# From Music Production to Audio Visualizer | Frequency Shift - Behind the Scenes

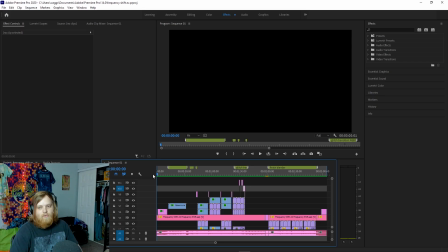[8:15]
So this is the video project file for Frequency Shift's audio visualizer. I built it in Premiere. Basically, I used Adobe After Effects to create that like ring that does the audio spectrum analysis stuff, and it goes wah wah when it wubs.
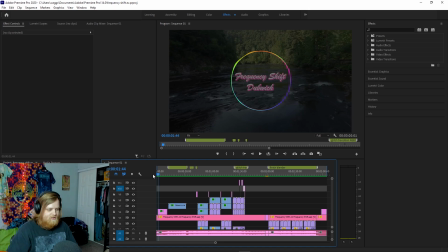[8:34]
It's just a basic like circle kind of path for it, and I kind of shaped it to fit the music a bit better. There's two layers to it. There's one doing the bass, and then there's one doing the mid ranges a bit more. Took like a stock footage of some nature stuff and kind of like faded it in.
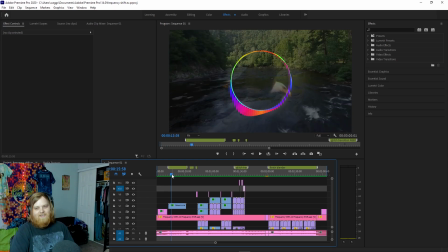[8:53]
Found a green screen video of an eagle because I don't know, it just I liked it, so I threw it in there.
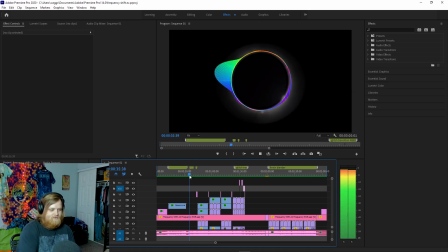[8:58]
And we kind of dropped this like fade to this black when the song is shifting.
Flip the switch.
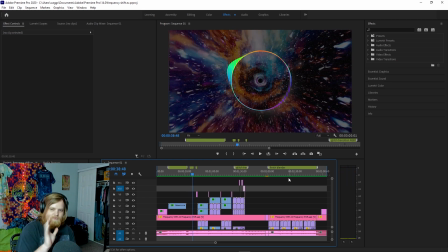[9:04]
I have like opacity flickering and then
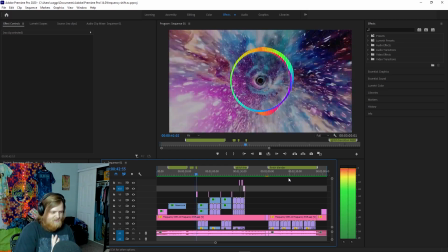[9:10]
timer mapping to speed it up and slow it down. Some text.
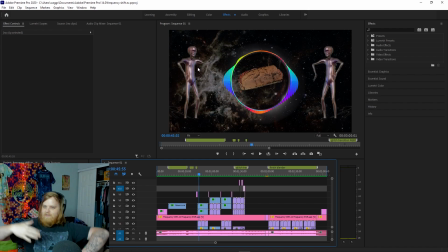[9:15]
I found some green screen of that like alien meme doing the wah, wah, wah, wah, you know, that dance or whatever. I just kind of threw them in there because I wanted to fill the space on the left and the right. This is the part that I actually learned some new stuff for. The sandwich in the middle.
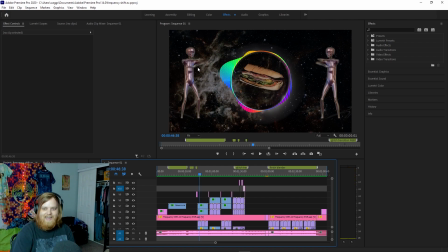[9:33]
The spinning sandwich is actually from Blender. I didn't model it by any means. There's links to the original model in my audio visualizer.
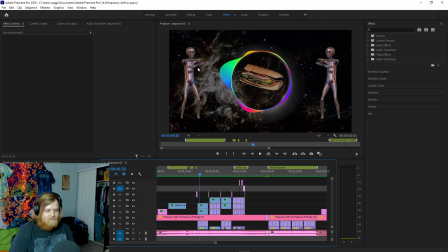[9:46]
I wouldn't have been able to make this myself, so super appreciate people putting these models up online for free. I've never really worked with Blender before, so definitely some new territory for me. It took me a couple of hours to like kind of start to understand the program.
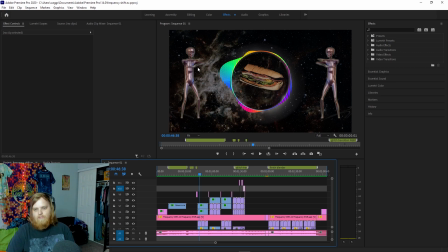[10:01]
And then also like importing models and how to use them properly. It's just a sandwich with a camera rotating around it. Some basic like a point light. Familiar with the model stuff. I'm not good at it by any means. I just know how to use the programs. Mix it up.
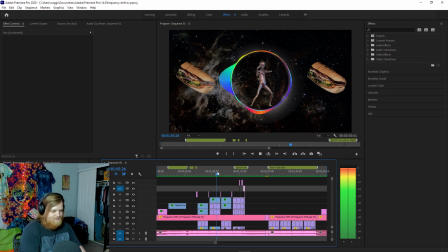[10:18]
Just some more like space GIFs kind of, and swapping around the images and stuff.
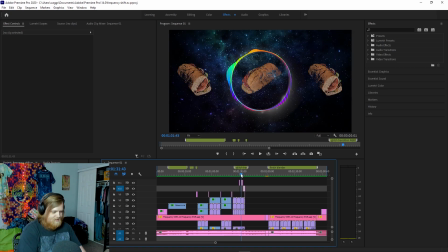[10:25]
So this is I mean, this is all pretty straightforward stuff, just some like glitchy transitions with adjustment layers and things of that nature. Back to the original nature video. This just the clip for The Rock, you know, doing his thing.
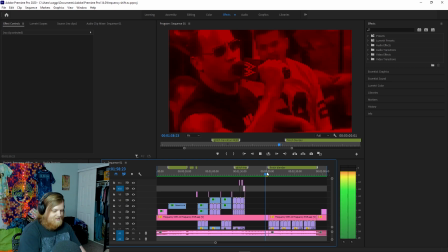[10:44] Shut up, bitch!
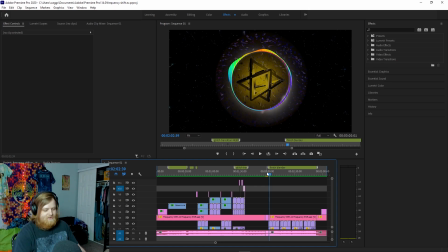[10:48]
Now this is the part that I'm super proud of. I've always wanted to learn how to make a visualizer do some like cool spinny effects with the shapes and glowing lights,
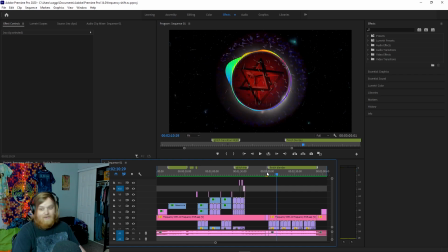[11:02]
just kind of some really cool stuff. I'd never done that before, so I'm like super proud of like how this came out.
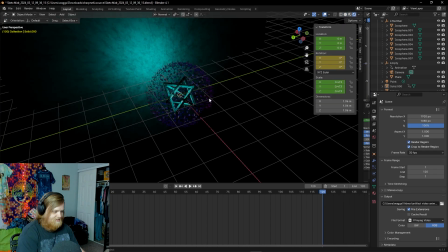[11:10]
So in Blender, let me just open up the project file. I downloaded, let me go ahead and actually turn off some of the shaders.
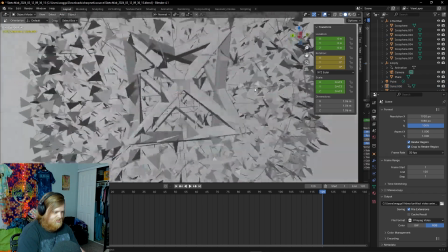[11:19]
This like kind of triangle-ish shape, just a thing I found on Sketchfab.
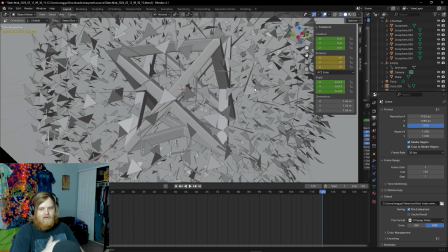[11:25]
It's where people can upload 3D models of things. I can't model like this.
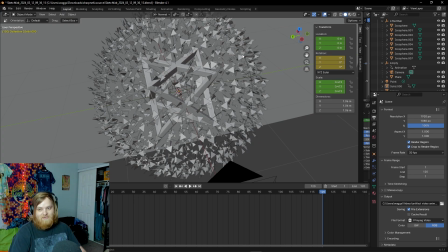[11:30]
I can't. I really struggle with that side of things. This is just like a fractals thing.
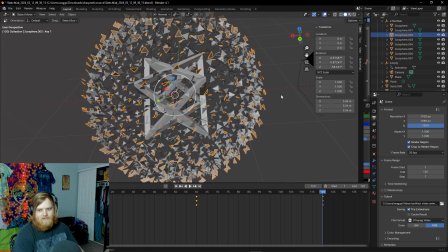[11:36]
Another model I found online.
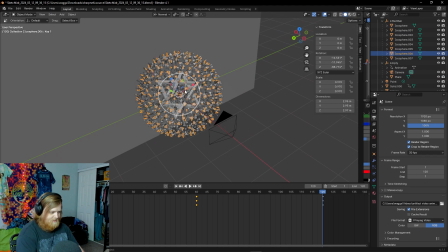[11:39]
I just basically routed the camera to an empty in the center,
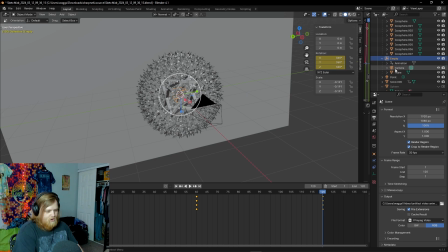[11:46]
and I just kind of also like this wall that's back here, this plane.
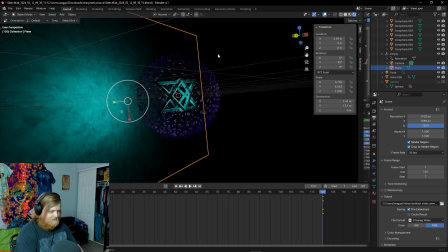[11:53]
It's just really meant to catch like the glow of things behind everything that's going on in the center here.
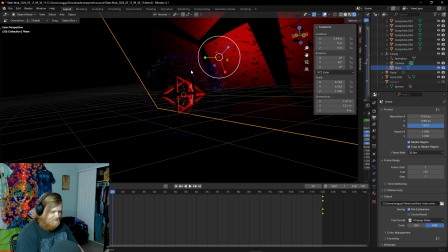[12:01]
Fear of shrapnels and stuff, it rotates and spins just on keyframes,
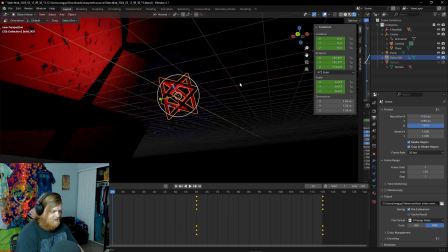[12:06]
and then as well as the solid here, I just have it rotating like randomly.
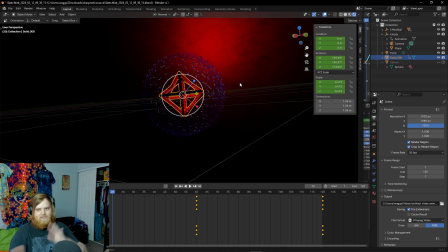[12:12]
I mean, I picked some points, but I kind of do this like rotates this way and then it does that back to the original point, so it kind of creates this like loop effect of it.